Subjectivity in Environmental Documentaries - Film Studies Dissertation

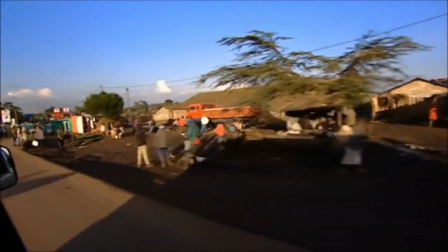240s
One of the main problems with subjectivity in the Great Global Warming Swindle is that it heavily relies on cherry-picked data to support its argument,
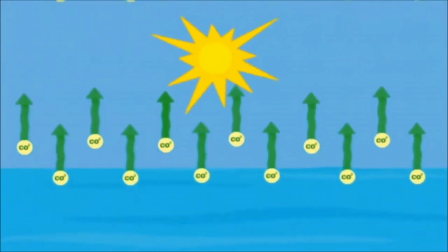249s
even suggesting that there is no correlation between CO2 emissions and global temperature.
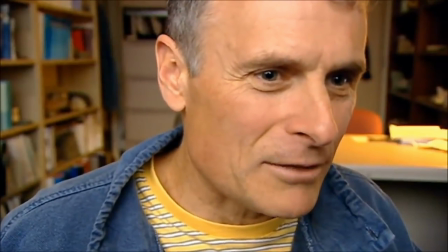253s We can't say that CO2 will drive climate. It certainly never did in the past.
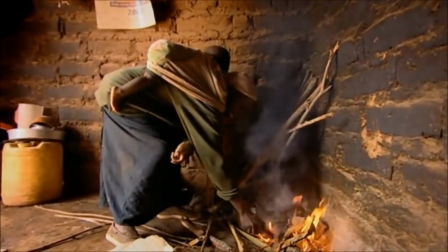258s
This tightly restricted perspective does result in a strong argument, but it's at the detriment of the film's credibility.
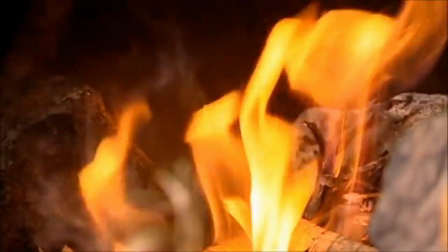265s
Concerning perspective,
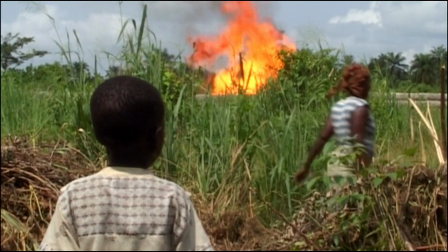267s
environmental documentaries in particular often adapt restrictive viewpoints to foster a greater sense of urgency and promote specific solutions.
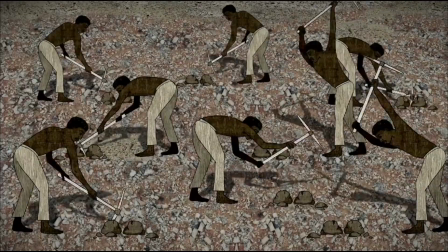275s
A limited perspective leads to the exploration of only a few topics though,
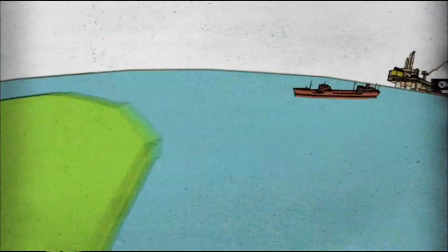279s
which can potentially oversimplify complex problems or frame them exclusively within ideological or political contexts.
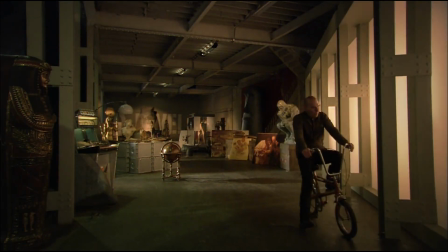287s
The use of a fictional character in The Age of Stupid to explore environmental issues raises questions about the accuracy and reliability of the information presented.
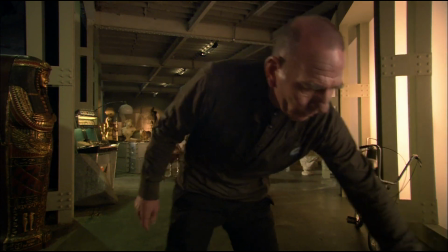297s
The combination of scientific data, coupled with a lack of reflexivity here,
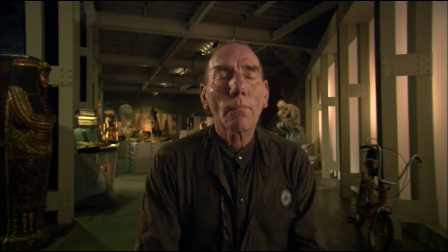301s
has the potential to lead audiences to incorrectly interpret the film as portraying a solely objective outlook.
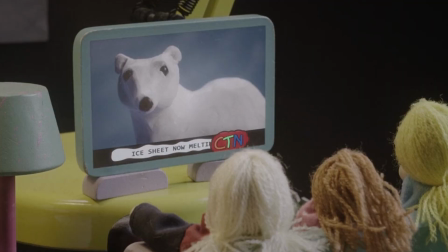310s
Narrative structures exist to engage viewers and communicate ideas, but as discussed, their constructions are heavily influenced by subjectivity.
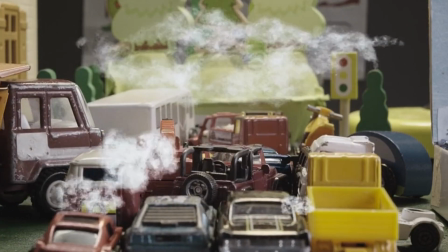319s
The selection and arrangement of events, inclusion or exclusion of contextual information, use of emotive techniques,
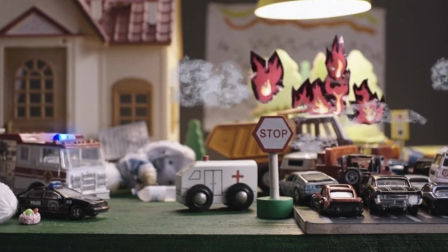327s
dramatic arcs, and thematic motives all serve to elicit an emotional response from the audience and reinforce the chosen narrative.
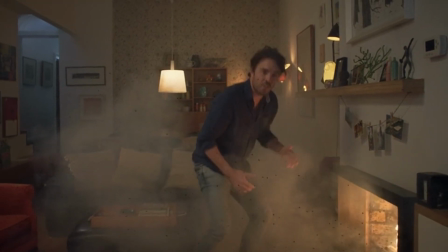336s
2040 creates an emotional connection with the audience by using a narrative structure that follows
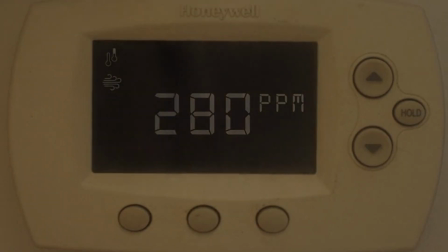341s
a father's search for solutions to the environmental challenges that his daughter may face in the future.
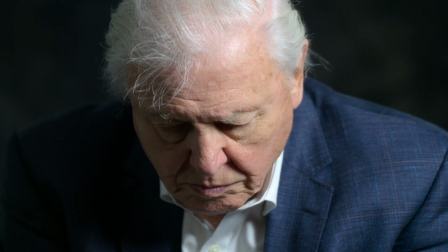346s
In much the same way as Attenborough's A Life on Our Planet, by personalising the issue of climate change,
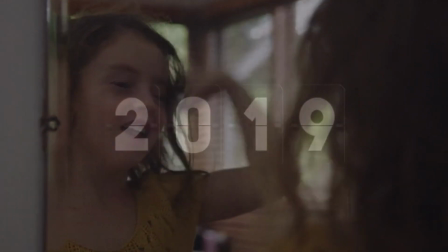352s
the film encourages the audience to empathise with the characters and thus take action.
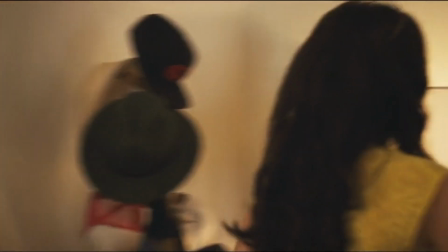358s
However, the film's highly optimistic view of the potential for these solutions, as well as not fully acknowledging the role of systemic issues, could create a false sense of hope, resulting in complacency, which would ultimately undermine the audience's ability to take effective action.
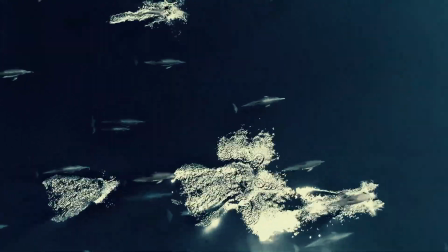376s
Regarding aesthetics, the choice of specific imagery and music can be used to evoke a desired emotion from the audience.
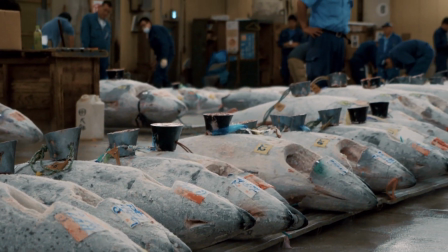383s
By influencing a viewer's emotional response, their perception of a subject can be altered to reinforce or challenge their existing beliefs.
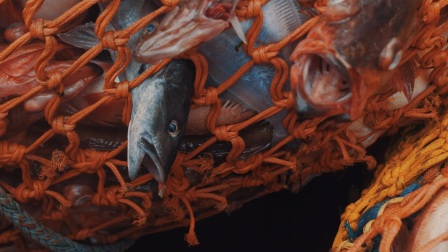391s
Although Seaspiracy's aesthetic choices, like the use of emotive music and powerful imagery,
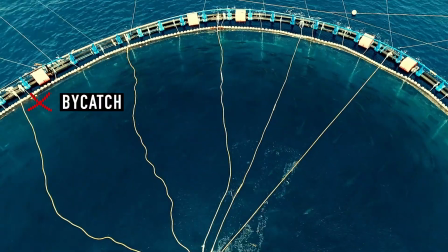396s
are highly effective in evoking an emotional response from the audience, they also work to undermine the documentary's credibility in the same way.
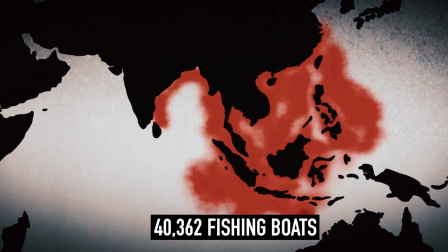405s They were only too happy to point out the gross labour abuses that occur in Thailand and the developing world.
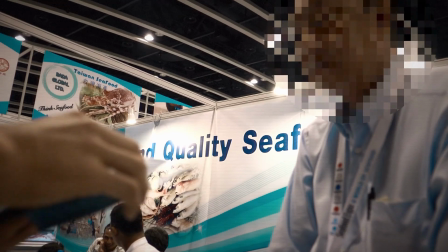411s Not once the locals consulted or featured on screen. The scene depicting Thailand wasn't even filmed in Thailand.
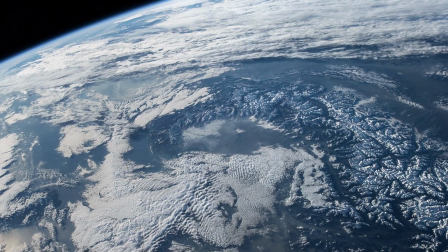420s
Seaspiracy's lack of self-reflection here is a weakness that can make it difficult for audiences to fully engage with the complexity of the problem presented.
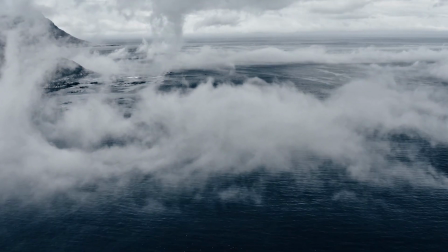428s
In order to create a more balanced and nuanced representation of environmental issues, it is important for documentary filmmakers to be self-reflective in their processes.
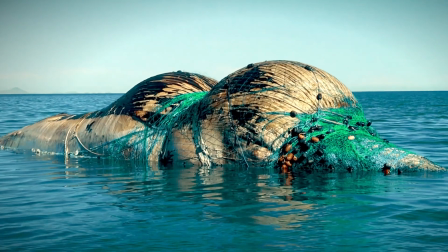437s
No matter how objectively a filmmaker approaches any given subject, though, their film will always be filtered through their personal lens.
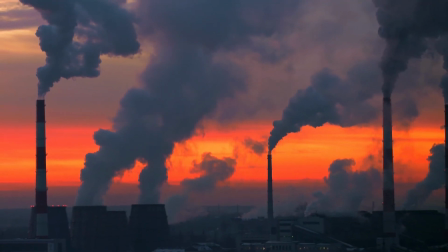445s
How they choose to represent their subject is a decision that has the power to vastly alter the narrative.
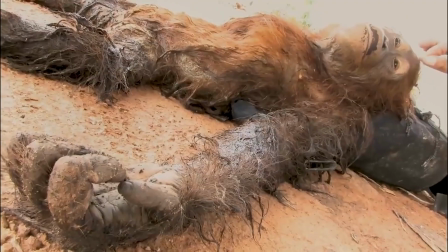452s
Subjectivity, used responsibly, can work to negate some of the problems of bias,
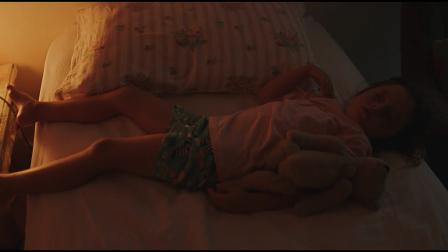455s
like filmmakers acknowledging their relation to a subject and their methods of representation, but we cannot count on all filmmakers to adhere to this process.
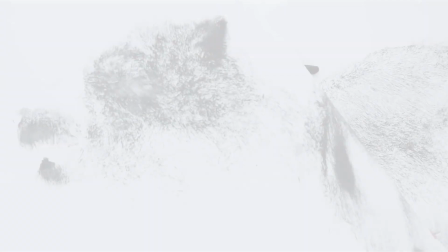466s
Reflecting on all this then, I think, perhaps counterintuitively,
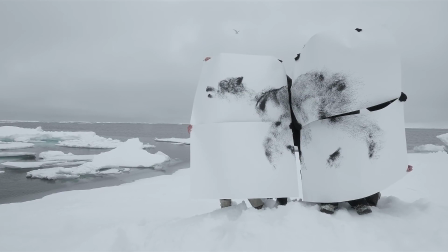469s
the poetic mode can be used to balance this precarious relationship between subjectivity, objectivity, and representation.
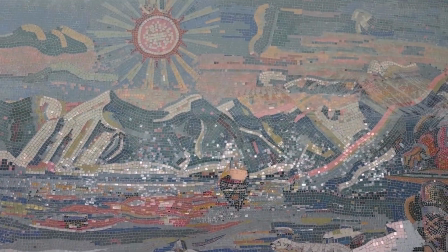478s
Embracing subjectivity through the use of a poetic technique can help foreground questions about the relationship between art and reality.